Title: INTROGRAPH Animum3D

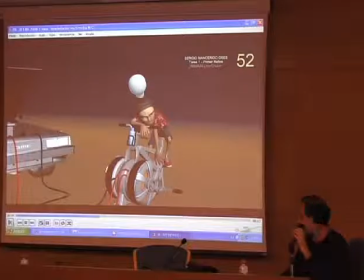Vale, vamos al 134 por coger una nota.
Wait a minute, Doc. Are you telling me that you built a time machine?
Fijaros en la mano izquierda. Cuando baja hacia el fémur, que es una de las notas que le dije, oye, cógete el fémur, fijaros que rebota. Le dije, que no rebote.
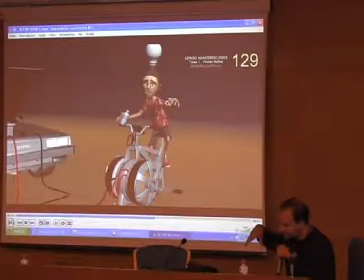No rebota, que no rebote la mano en la pierna, sino que cuando llegue a la pierna, que los dedos cojan coja la pierna. ¿Ves? Hay un rebote. Pues eso no es natural. Normalmente lo que haríamos es ir ahí y coger la pierna, ¿no?
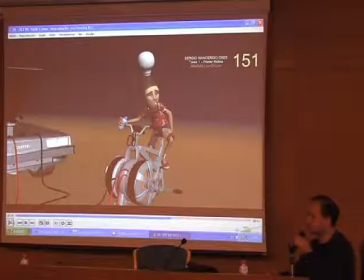Sin más. ¿Vale? A veces abusamos del movimiento. Pensamos que todo tiene que estar movido, rebotado. Falta de claridad.
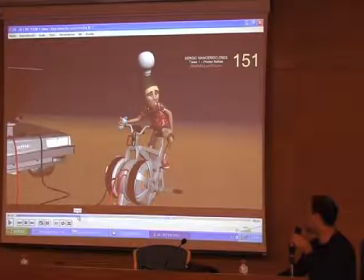Otro tipo de decisiones que toma aquí el supervisor para ayudar a mejorar el apil general del movimiento orgánico. Pues decisión sobre.
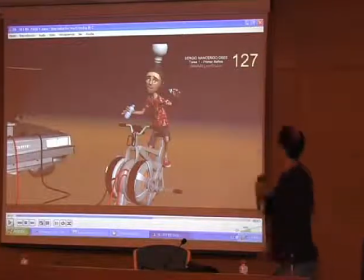Vale, aquí creo que es. Vale, esta mano que va a caer ahora hacia abajo.
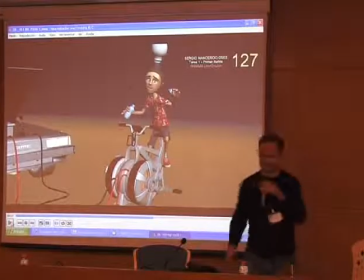Vamos a verlo.
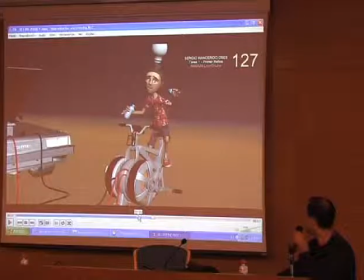Soy capaz de tirar para atrás. Pues baja como en línea recta, ¿no? Y otra vez la búsqueda del arco es búsqueda de movimiento orgánico, búsqueda de belleza en el movimiento. Así que la sugerencia es que abriera el brazo para buscar un arco exterior, ¿vale?
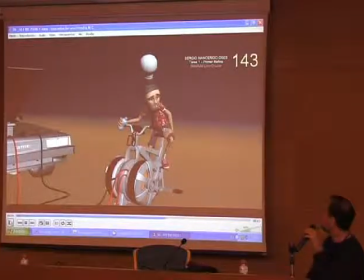Que llegara luego a la pierna. Bueno, en fin, como veis, ¿no? Notas muy técnicas, muy pequeñas, muy insignificantes quizás para vosotros y digáis, bueno, es que a mí ya me parece bien este plano.
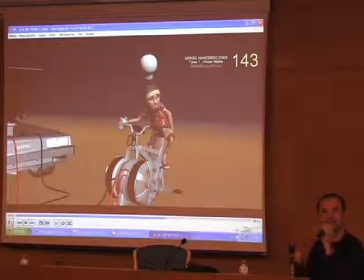Pero veréis como luego al final el resultado de estas pequeñas minucias acaban haciendo un plano realmente espectacular, ¿vale? Y acabáis viendo la diferencia, aunque ahora mismo quizá no seáis conscientes de ellas como espectadores medios que sois, porque al final nosotros nos dirigimos a espectadores como vosotros.
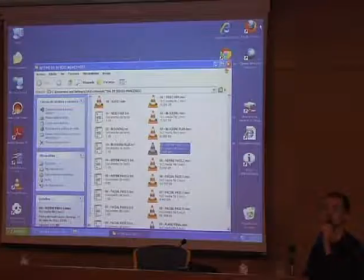Vosotros vais al cine y os gusta o no una peli, ¿no? Pues ya os digo, para que os guste tiene que estar muchísimo mejor que esto que acabamos de entregar. Muchísimo mejor. Un segundo pase de refine, que significa seguir trabajando, es decir, resolver todo lo que le he dicho, más aportar todavía más carne en el asador, ¿no?
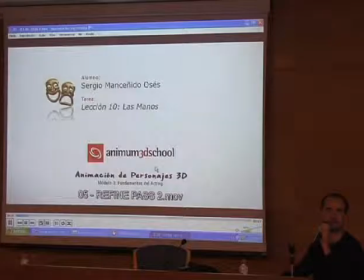Más refinado, más movimiento orgánico, más belleza en el movimiento, acaba de significar esto.
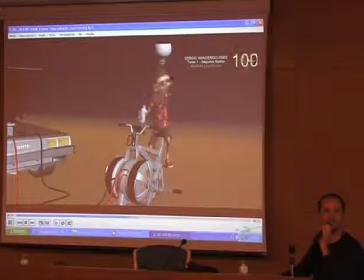Wait a minute. Wait a minute, Doc. Are you telling me that you built a time machine?
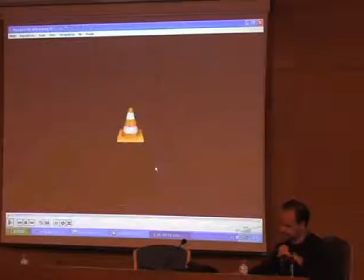Out of a DeLorean?
Muy bien.
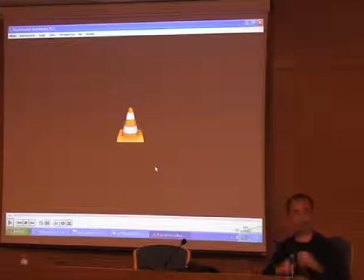Son iguales. Todavía notas de naturalidad, por ejemplo, de cómo son de natural, cómo es una pose natural en un momento determinado, en este estadio, por ejemplo, en el Fotograma 59.
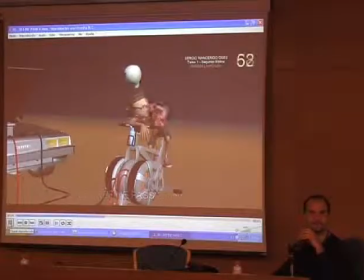Wait a minute. Wait a minute.
Se me ha pasado. Vamos a verlo. Por aquí, más o menos. Esta mano de aquí, de la izquierda, ¿vale?
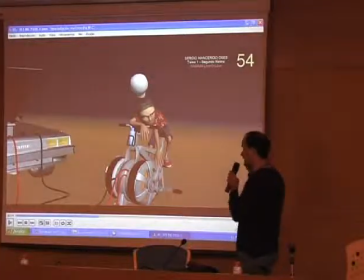En pose relajada, recordamos que este personaje está cansado, su cuerpo le cae, por eso necesita reposar.
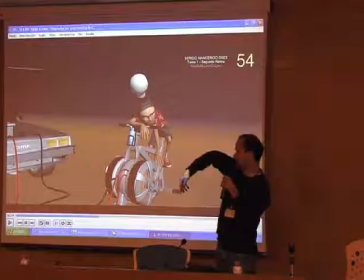En un cuerpo reposado, los dedos caen y se encorvan un poco, ¿vale? Aquí están absolutamente tensos, ¿vale?
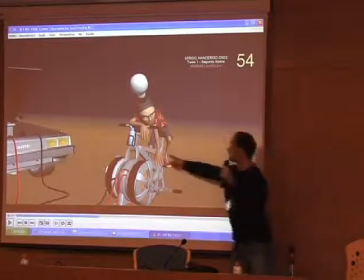Lo que muestra que el personaje en esta parte de aquí no está cansado, está tenso,
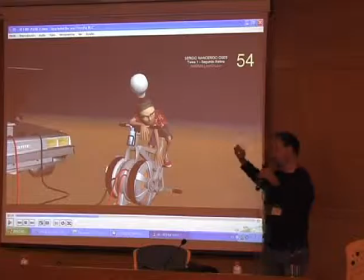está en otra circunstancia que no vende su estado emocional principal, que es cansado, bueno, su estado físico principal en este caso.
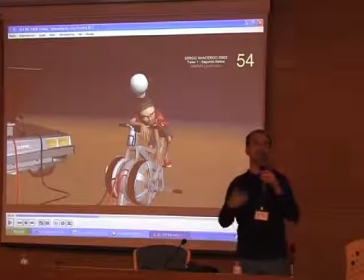Así que pon natural esta pose y relaja sus dedos, ¿no? Por ejemplo, es una de las notas que iban aquí.
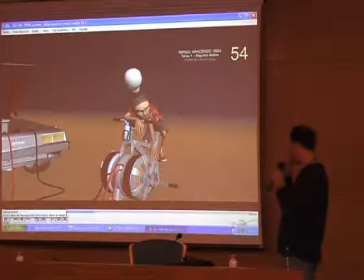146, por también cuestiones de timing, ¿vale? De timing, como os he dicho antes, es en qué momento sucede en cada cosa y a qué velocidad. Entonces, 146, vamos a verlo.
Wait a minute, Doc.
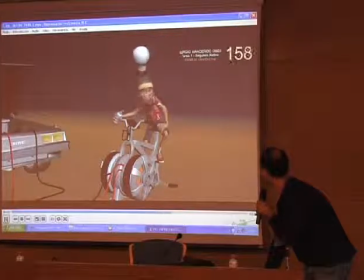Are you telling me that you built a time?
Vale. Bueno, esto también es muy pequeñito.
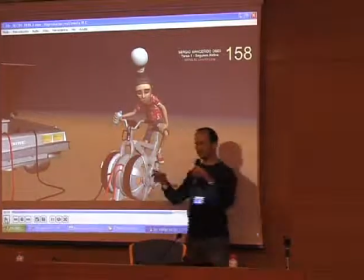Aquí tiene la botella y empieza a juguetear con ella, ¿vale? Y despista, ¿vale?
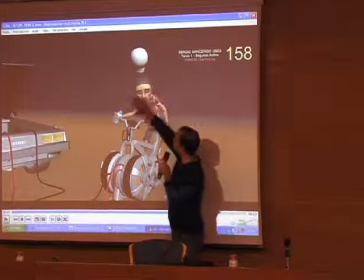Cuando la atención se tiene que centrar en algún sitio, que es por aquí, en la zona de la cara mayormente,
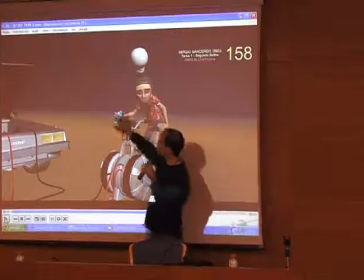todo movimiento que suceda fuera de aquí empezará a despistar.
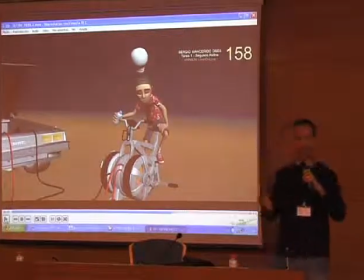Así que tenemos que tener mucho control sobre qué animamos y qué no animamos y cómo, sobre todo, cómo lo animamos, con qué timing para que no distraiga, ¿vale?
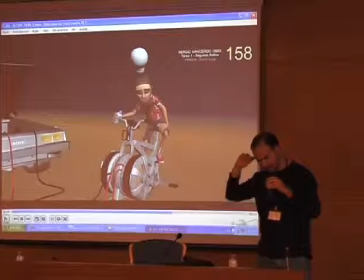Y también eso influirá mucho en la naturalidad, ¿vale? Hacer cosas al margen de lo que estás contando normalmente no tiene sentido.
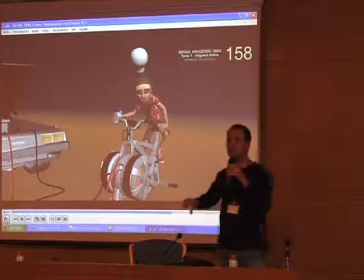Si yo estoy contando algo y empiezo a hacer así, os pues pensaréis que estoy loco, ¿no?
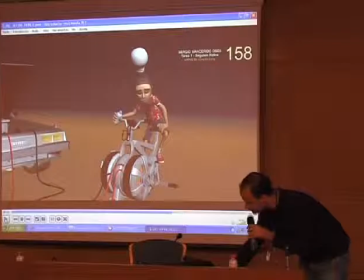Así que vamos a ver lo que le dije. Dice, no subas, no subas botella hasta giro.
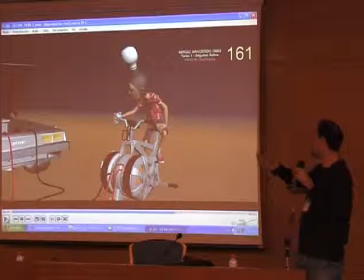Are you telling me that you built a time?
¿Ves que sube la botella? Bueno, pues le dije, no la subas, no hagas el gesto hasta que tu personaje gire.
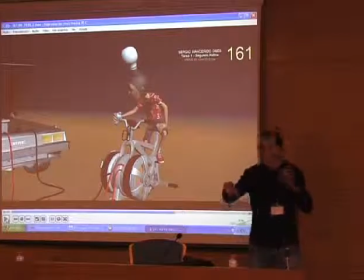Va a ser mucho más natural.
You brought a time machine until.
Va como todo el cuerpo, va unido a la misma vez, ¿vale? Pero si hacemos no sé qué, no sé cuántos, no sé qué, el movimiento se descompone, es antinatural y empieza a despistar, como os he dicho antes, ¿ok?
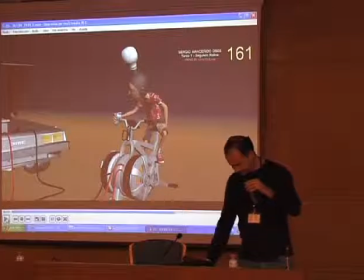Bien. Muchas más notas, ¿eh?
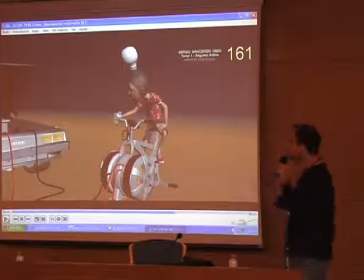Estos normalmente son vídeos de 20 minutos, donde prácticamente a cada 6, 10 fotogramas hay una nota, ¿vale?
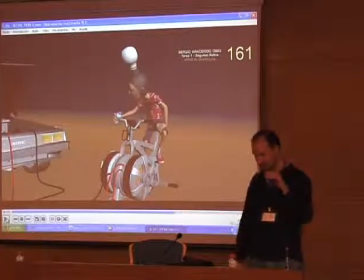Lógicamente no es el momento de contaros aquí todas porque moriríais en el intento. Es simplemente daros ese reflejo del trabajo que conlleva un plano de animación,
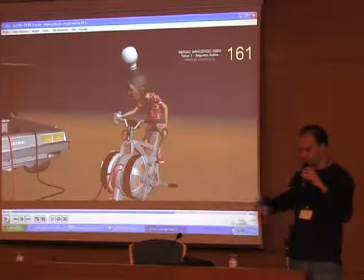en qué cosas nos fijamos y cómo un plano va creciendo poco a poco con esos pequeños estadios de ir creciendo el plano.
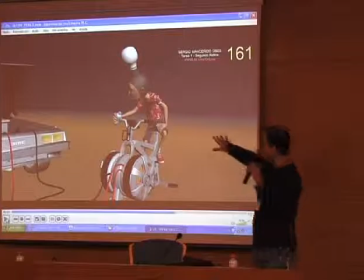Vamos a pasar ahora, después de haber trabajado bien esto, solo le faltan unos pequeños retoques, como habéis visto, pocas cosas.
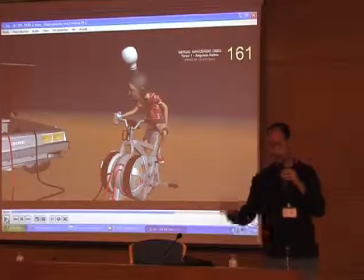Vamos a empezar ahora al facial, a la animación facial. Vamos a hacer un blocking, vamos a hacer exactamente lo que hemos hecho en el cuerpo, vamos a videoreferenciarnos, ¿eh?
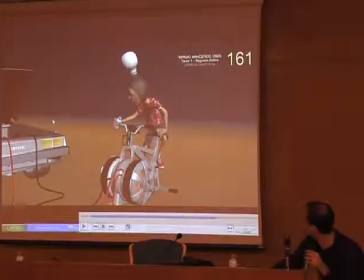Y luego pasaremos esa animación en 3D.
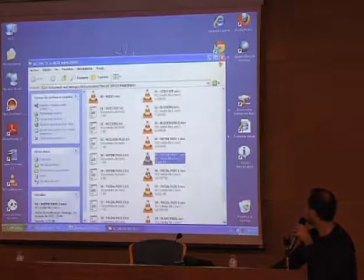Así que facial pass one.
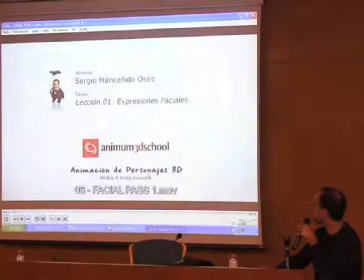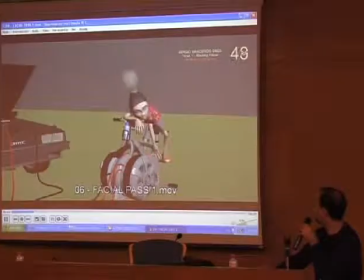Wait a minute. Wait a minute, Doc.
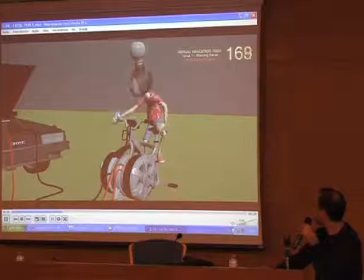Are you telling me that you built a time machine Out of a DeLorean?
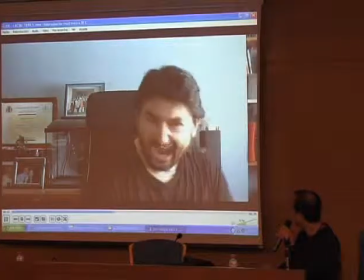Wait a minute. Wait a minute, Doc. Yeah. Are you telling me that you built a time machine?
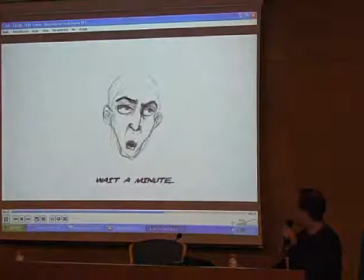Out of a DeLorean?
Muy bien, aquí el animador, el estudiante, comprendió muchísimo mejor qué significa acting.
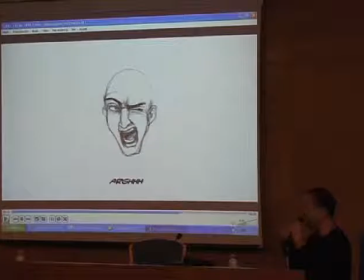Acting significa creerse al personaje. Y aquí el animador ya empezaba a creerse al personaje, empezaba a conocer muchas más técnicas de acting y acertó muchísimo más que al principio a la hora de grabarse, ¿vale?
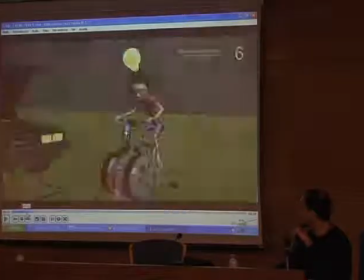Notas que le di en este primer estadio, para que podáis ver un poco por dónde van los tiros.
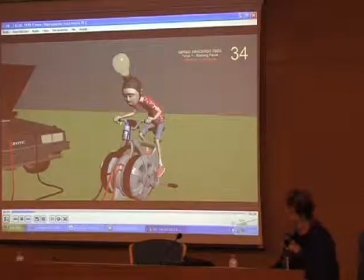Quédate quieto, ahí, a ver. Eso es. Vale, vamos a ponerlo desde el principio.
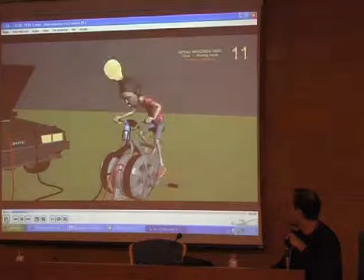Y le dije, por ejemplo, que al principio la boca estaba muy exagerada, muy sobreactuada, ¿vale?
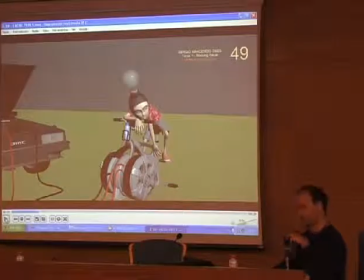Fijaros. Hace como movimientos de mandíbula a lado y lado cada vez que balancea la cabeza, ¿no? Eso fuera, ¿no? Estamos sobreactuando. Fotograma 39, también era sobreactuación, es una tendencia muy grande entre los animadores noveles.
Wait a minute, Doc.
No sé si lo vamos a pillar.
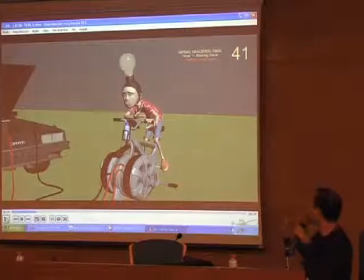Bueno, casi. En el fotograma 39 lo que hacía es hinchar los mofletes para soplar, supuestamente. Y no me parecía natural, ¿no? Estaba así. No tienes tiempo a hinchar los mofletes para luego expulsar, ¿vale? Así que no es natural. Fijaros que siempre hablo de naturalidad.